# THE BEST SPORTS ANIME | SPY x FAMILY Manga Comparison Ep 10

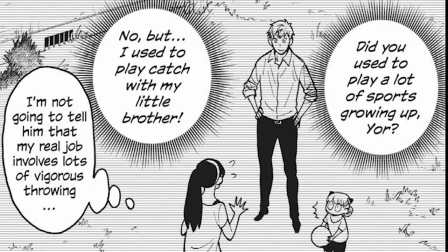This is the one training flashback that is actually in the manga, but in there it mainly just houses the dialogue between Yor and Lloyd at the beginning of the episode about Yor's experience in sports.
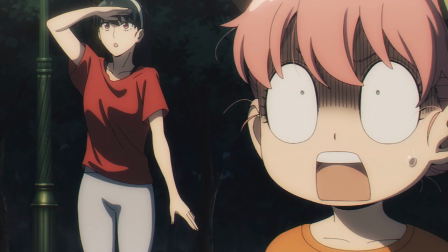It doesn't show Yor demonstrating how to split a lake in half.
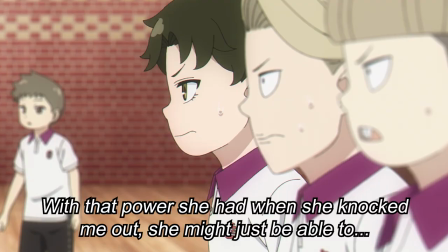It's once we go back to the current day that we get some additional tension building in the way of some new internal lines from Damien and Becky, as well as that sick panning shot around Anya.
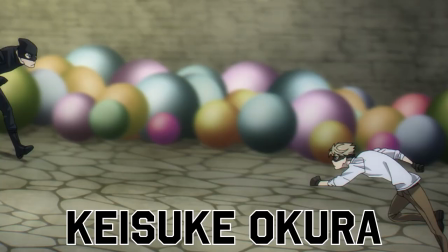This cut, as well as the upcoming ones, I believe are done by Keisuke Okura, the same guy that did the big ball cuts from episode 5.
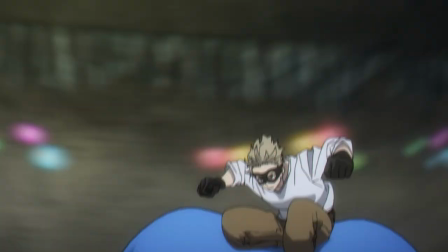His planning for his shots is really otherworldly, for this cut especially.
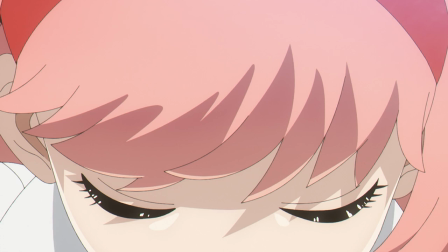There's just something about roaming camera work that finds its way into the symmetricity of a close-up shot that's just so satisfying to watch,
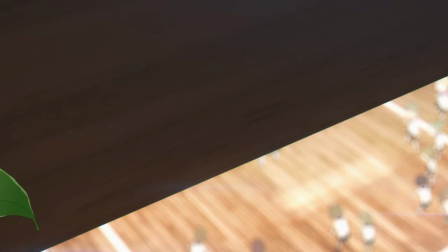especially when it's topped off with the classic gradual opening of big anime eyes.
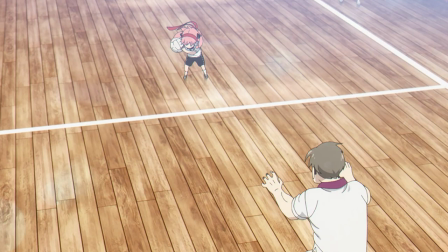Now, I've said this plenty of times in other series, but these scenes are nothing without superb compositing, and it's very clear every other department pulled their weight here.
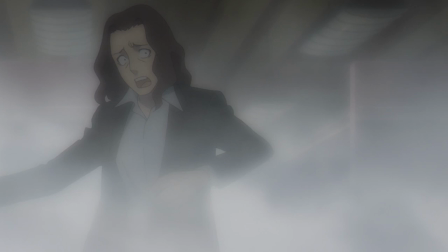Something I have mentioned a lot in this series, though, is how good the effect work in this show really is.
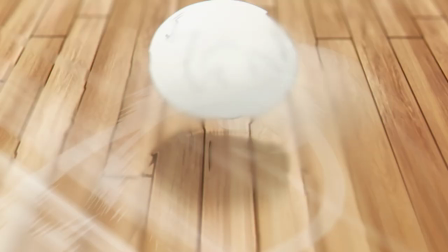It's just so sublime in how non-intrusive it is. Whether it's the trail the ball leaves behind, or the wind slash steam it puts off when someone throws or catches it,
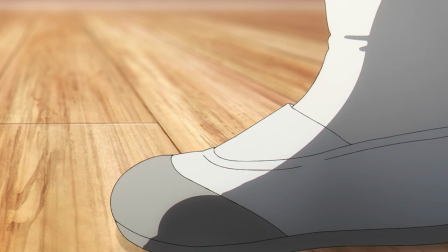it's like an accent to the scene that never overpowers the cut itself, with low opacity and very quick dissipation.
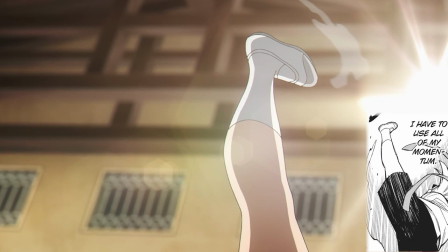Wind is especially important when it comes to anime, after all, and seeing all this wind coming from Anya even gets Bill to back up a little bit this time,
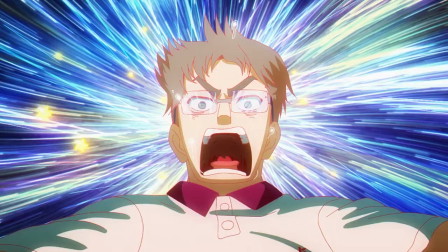right before Anya initiates the real money shot of this episode. And let's talk about that shot a little bit, because it might just be the most impressive one this episode had to offer.
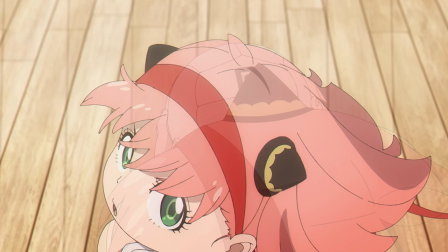It starts off simple enough with a top-down zoomed-in perspective of the dodgeball Anya's holding,
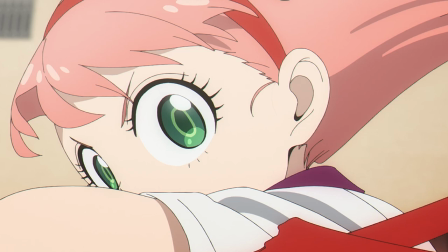but gradually the framing starts to move back while panning up to reach a close shot of Anya's face. It's
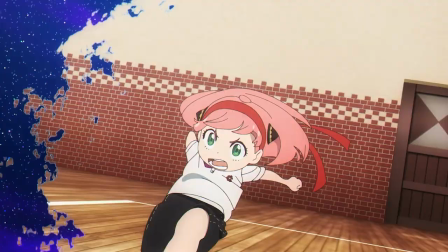after she swings her arm in front of the frame that the camera moves back to catch the extreme pose
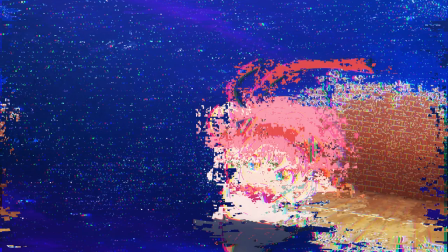of her windup, as well as give more room for the background to start dissolving into the cosmos so that Anya can activate
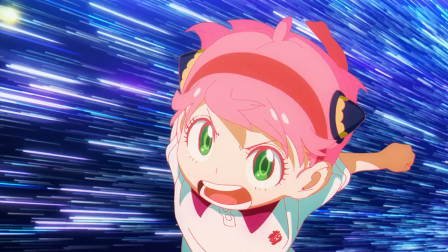the hyperdrive and make all the stars around her blur as more star-shaped stars start to come in from the left.
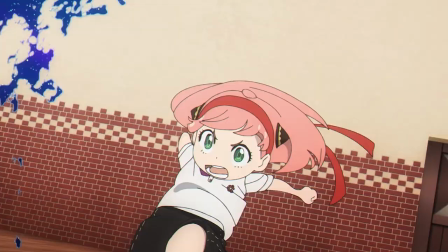Maybe it's just me, but this whole sequence kinda has this Sailor Moon feel to it,
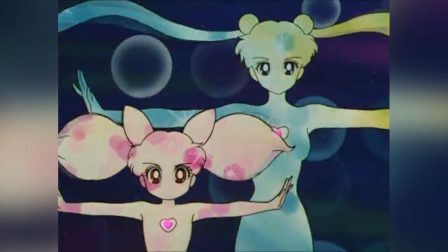especially when Anya fills up most of the frame again and the pink from her hair blends with the blue of the cosmos around her.
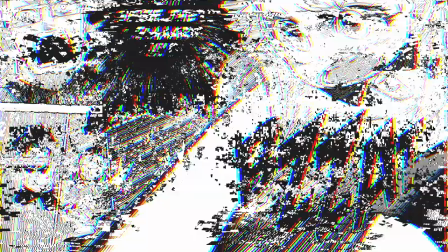It's those kinda harsh contrasts that were very prevalent in magical girl shows of old. Quite the spectacle for Bill to behold,
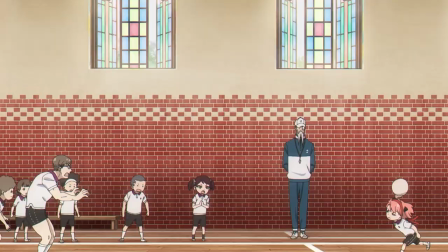but it's only right after his life flashes before his glasses does he realize that this attack was nothing more than an illusion powered by an overactive imagination.
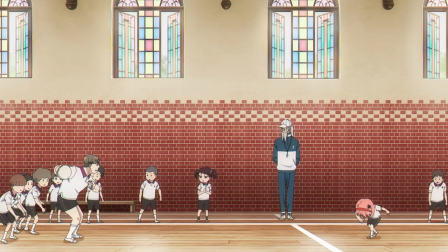Anya's heart really was in the right place though, and that overwhelming aura really did have an effect on Bill, but that's just about all it was good for.
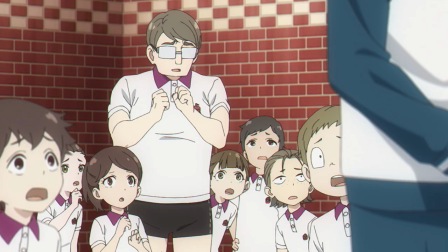Our team put up a good fight, but either way, this was a pointless match to begin with. No one was ever gonna get a Stella star here.
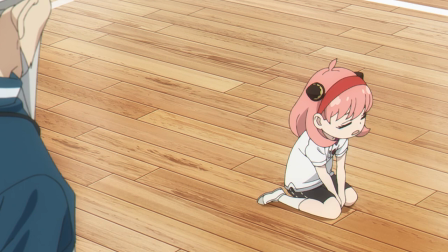Even if Damien knew that though, I don't think it would stop him from popping off on Anya for that whiff of the century.
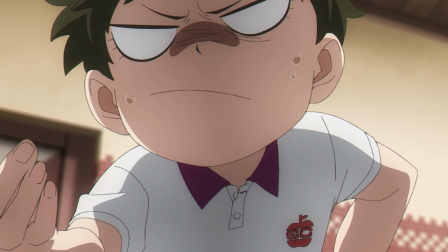As it turns out, Chapter 15 ended in the same way Short Mission 4 did, with more insults flying around and Henderson harrowingly observing from a distance.
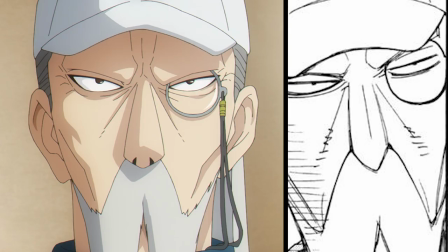Time to go back to training, Anya, and maybe get your dad to help you next time.
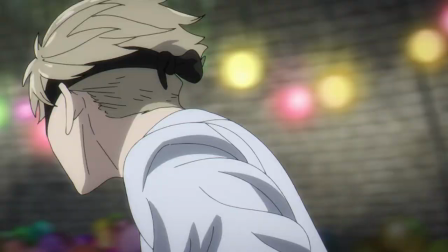This was one of those episodes that was very similar in form to Episode 5 in how childlike fantasies are put together in imaginative ways while still staying authentic to the source material.
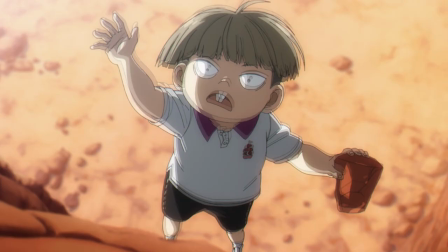And maybe that's because both of these episodes were directed by Norihito Takahashi.
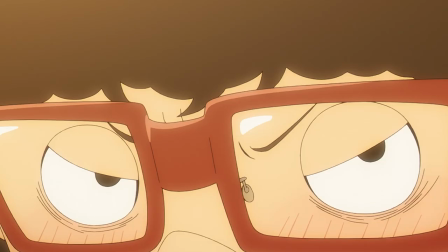He understood that none of this stuff was ever really high stakes to begin with, but that was never the point of these chapters anyway.
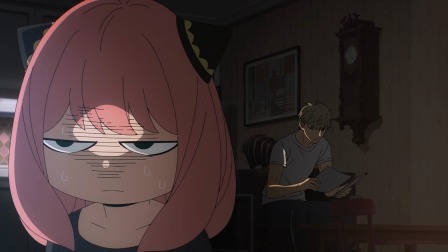It was just about kids being kids. The upcoming episode 11 does go back to a more rigid two-chapter adaptation process,
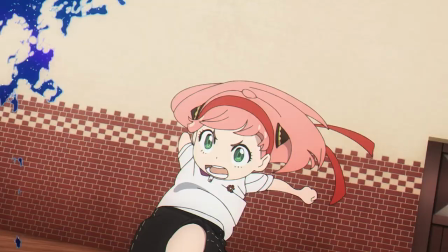but it's good to get switch-ups like this every now and then so that the animation talent can really shred its stuff.
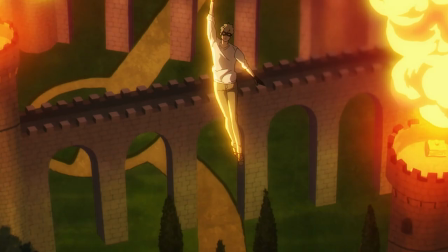It keeps things fresh, especially for those who have already read the manga, and I applaud Wit Studio for that.
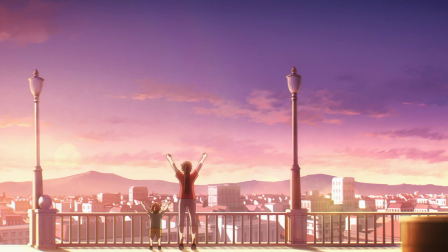They were generally supposed to be in charge of just the odd-numbered episodes, but they switched up the rollout just for this episode alone, meaning that Cloverworks' episode will be up next. It'll certainly be an interesting episode to cover, but for now this series will likely be put on hold for a while as I start covering other shows.
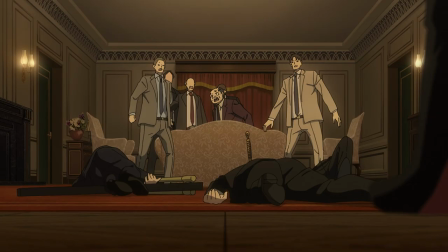Honestly, this series was originally meant to be a one-off, but after the success of the first video, I decided to keep going with it nearly 2 weeks later.
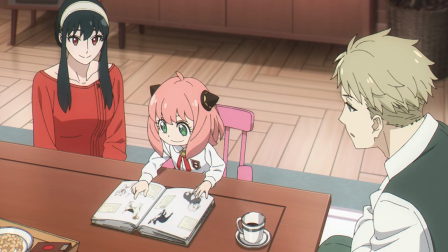Unfortunately, that means I fell behind, but who knows, with enough support,
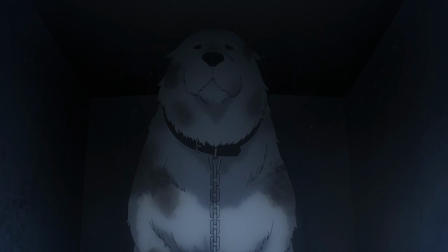we might just get back to this series one day, and maybe even reach that Doggo arc when it comes out in the fall season.
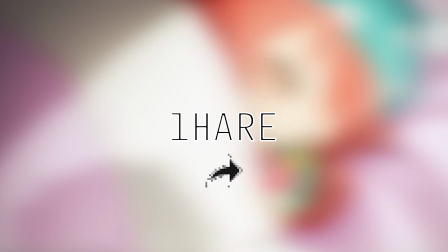But until then, I hope you all enjoyed this video. If you really did, then make sure to give the video a like, share it with a friend, and get subscribed with the bell on for more comparison content like this. For now though, I hope every single one of you has a fantastic day.